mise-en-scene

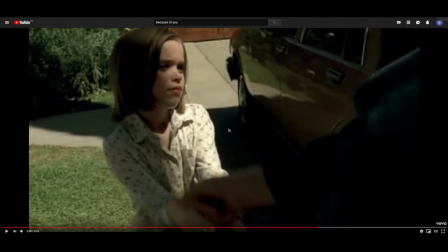0s
In this screen recording, I'm going to be talking about the mise-en-scene, which we can see in Because of You.
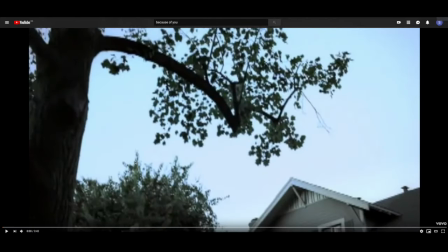8s
So if I just start at the beginning, I'm going to start logically and start with the location. As we can see, there is an overall colour vibe in the house as being
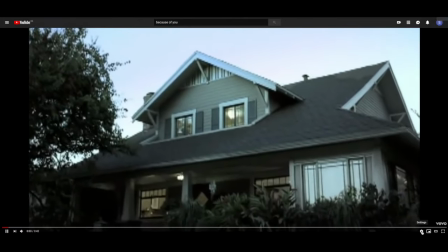24s
neutral greens and browns.
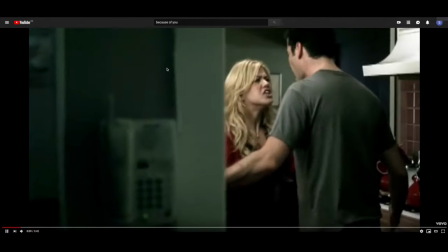31s
As we can see behind the walls,
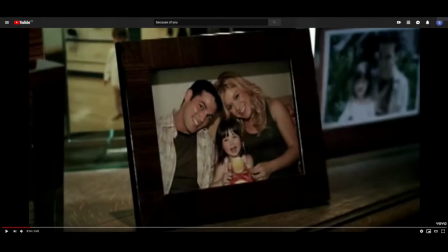34s
there's a very strong theme of that, even with that filter then on her face,
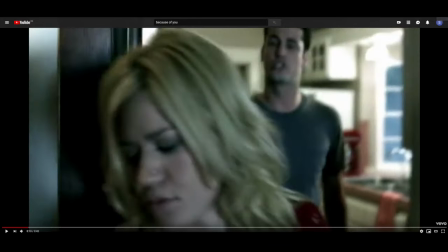41s
but we will come back to that in the lighting bit.
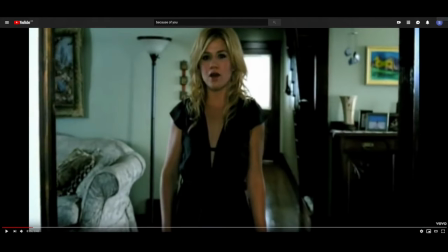46s
This seems quite a neutral and calm environment, which contrasts her vivid red clothing,
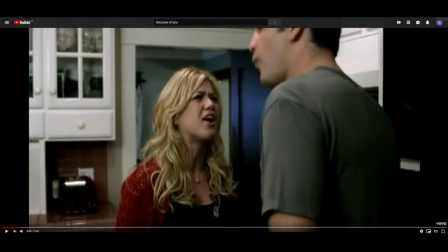52s
obviously not in this bit, and here, but it can also reflect quite an icy cold place, depending on the audience's perception. So, if we skip to where the mirror scenes are,
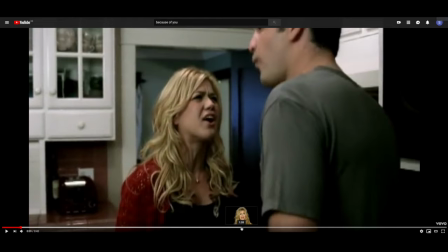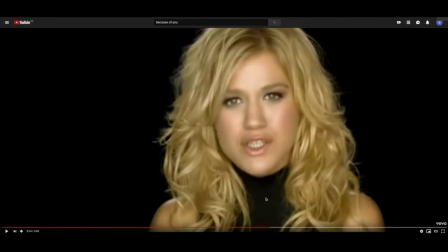78s
here, we can see that there's a very strong theme of black, which would suggest that she is struggling on the inside due to the lack of colour, unlike from the house, which is lots of colour and isn't really dull.
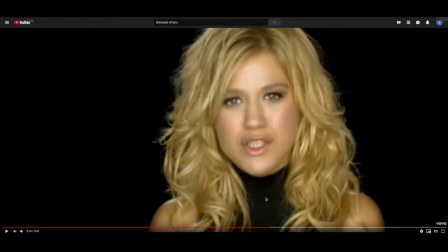96s
It could also show that she's very undecided and that she's not happy with what's happening all around her, so doesn't know how quietly to express it, if that makes sense.
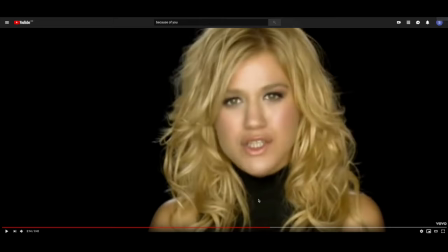113s
So, after looking in the mirror, we can see that when it's looking back on the past things,
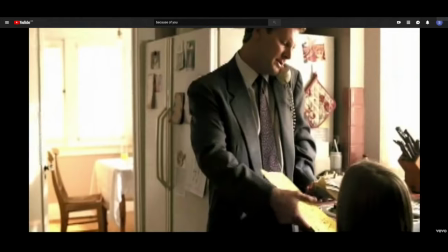122s
there's almost like a yellow filter across all of the images and imagery, like here as well.
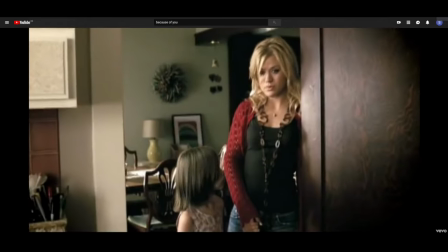131s
This gives like a vintage effect to show the audience that it is in fact a flashback and not a current time situation,
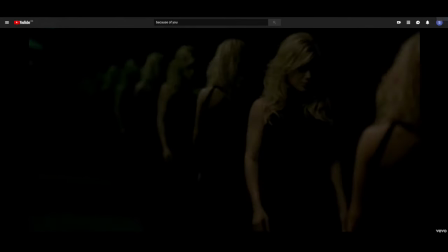139s
which is quite a clever idea.
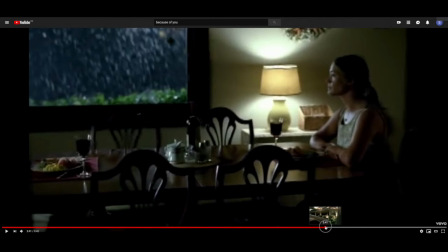143s
So if we go on to lighting now, we can see that outside the house, obviously it's quite high key lighting,
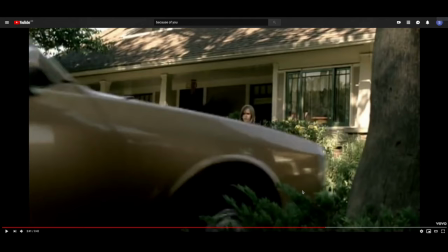151s
just to give it that really natural overall shot or look, as if it was just a normal day with everything else happening.
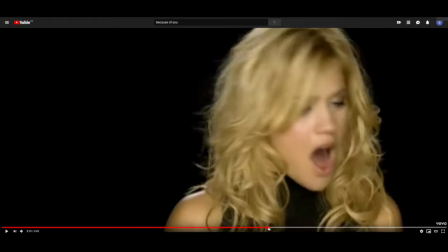164s
During the mirror scene, on the other hand, we can see that it's quite low-key lighting here.
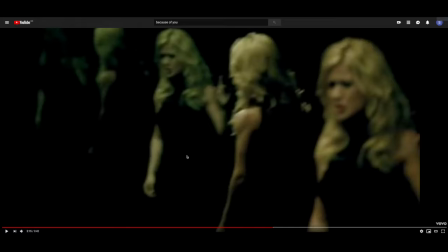175s
This is just to add to this endless look, and as though she's just constantly battling with her own self-mind and whatever's going on with her. So it just makes it seem more moody and stands out from all of the other scenes.
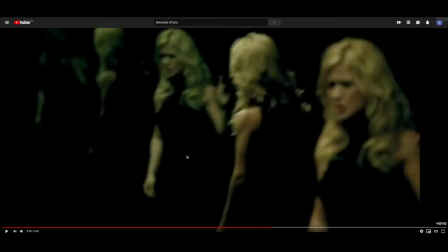We can also see that
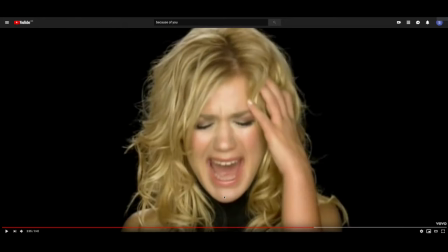203s
high key lighting definitely is used when the artist is singing in the room. This makes sure that the only main source of lighting is on her, so you can't look at anything else and you don't get distracted by anything else, which is quite a powerful thing to do,
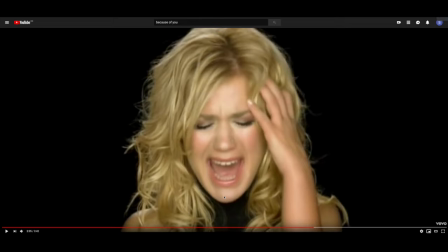222s
but it definitely has worked in here.
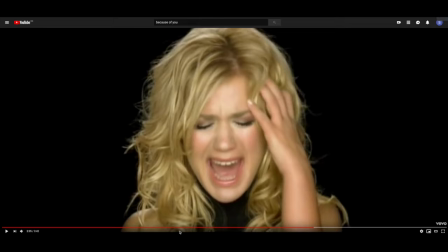So, where is it?
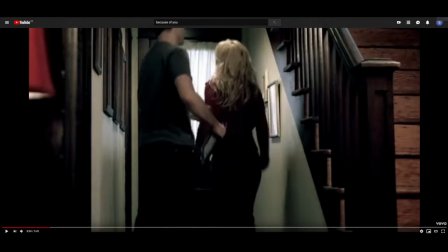250s
Every time that somebody's walking away, you can see that, especially in this dark corridor
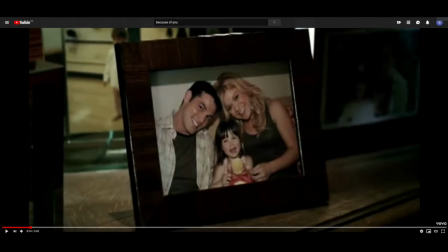260s
here, you would expect there to be a few more shadows and just darker tones, but to get rid of all of that, they have used fill light, which is meant to reduce the shadows
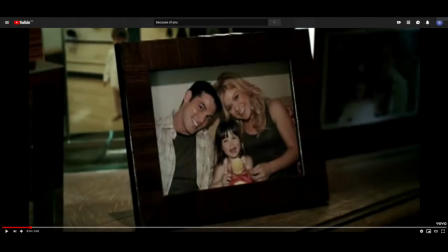277s
in underlit places, which it just takes the edge off of it really, so then it
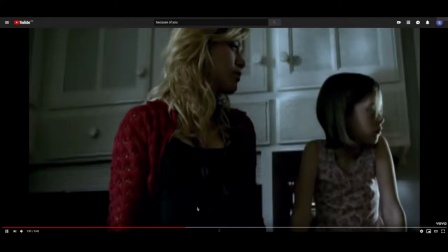285s
doesn't stick out too much, if you know what I mean. So like when she's walking around
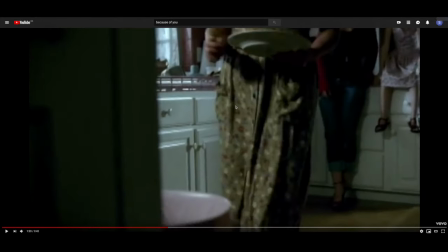294s
Here as well, you would expect there to be a shadow or something on this wall because of the light shining over here, but again, I feel like
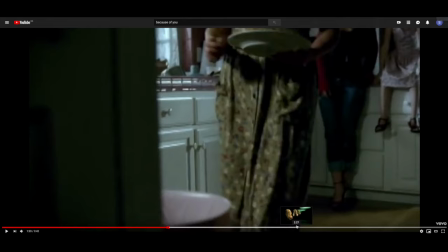312s
one more thing about the mirror scene quickly is that, as you can see, that there's very little light.
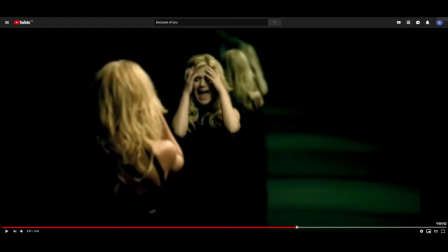320s
The light which is in the room, it does bounce off of her, which makes her stand out a little bit more and just seem a little bit more important to the whole thing. When we get on to this point,
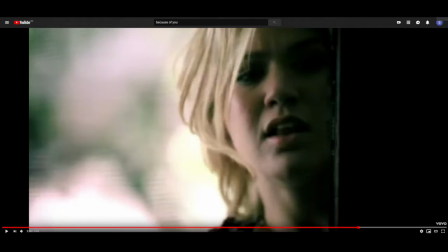342s
you can see clearly here that they have decided to use a rim light, which basically just lightens her hair. Obviously that's quite a natural scene anyway, with the whole lighting and everything, but it just makes her stand out more.
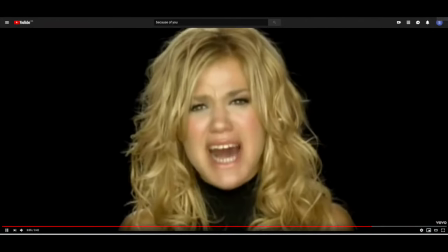360s
They've also used it here, as you can see.
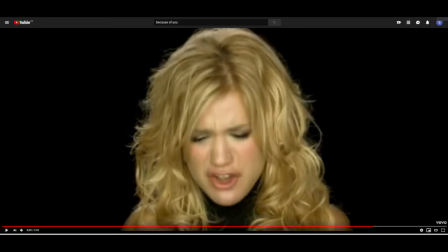365s
Again, it just really looks very, very golden and stands out significantly from the rest of her face. This could be seen more angelic in a way and gets her more sympathy from the audience.
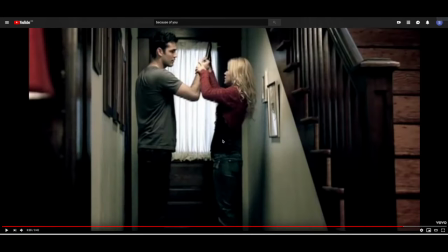382s
So, if we talk about clothing now, as we can see, the first young couple that are arguing, the man is wearing quite a slobby, baggy clothing, while the woman is wearing more formal but still not over the top clothing.
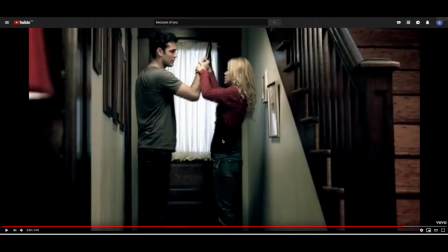401s
This could suggest why they're arguing and discussing job situations and how she isn't really around or something like that. That's just my take on what could be happening, but it's up for the audience to decide, which is a good thing.
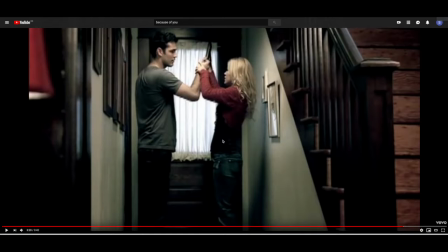422s
The main character changes from her red lace, this, to a
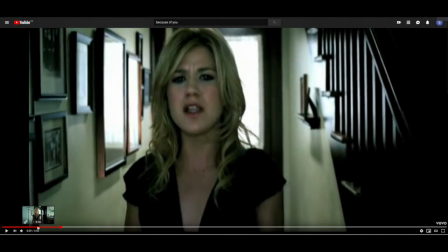430s
black top, grey, where is it? To this
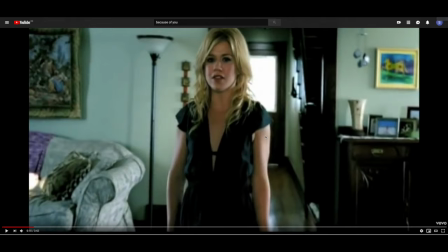440s
quite simple black dress, nothing over the top, but then it's a little bit more depressed and gloomy in a way. It could be showing how she's feeling at that current situation because she's arguing with her partner. Maybe she doesn't want to be, but it is definitely a change of mood.
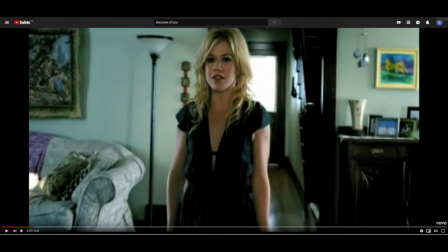461s
As the situation progresses, she seems more relaxed, casual. However, as she has lost the colourful clothing, it would imply that she's more morbid, which is supported due to the fact that she's crying later on as we go on
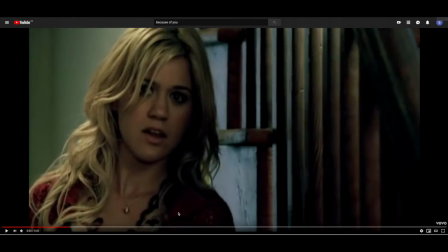482s
and we go on. During the mirror scene, we see that that's a very bad choice.
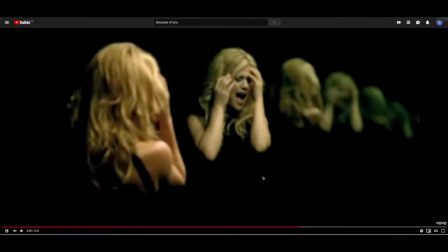494s
We see that there is another black, quite a formal dress this time.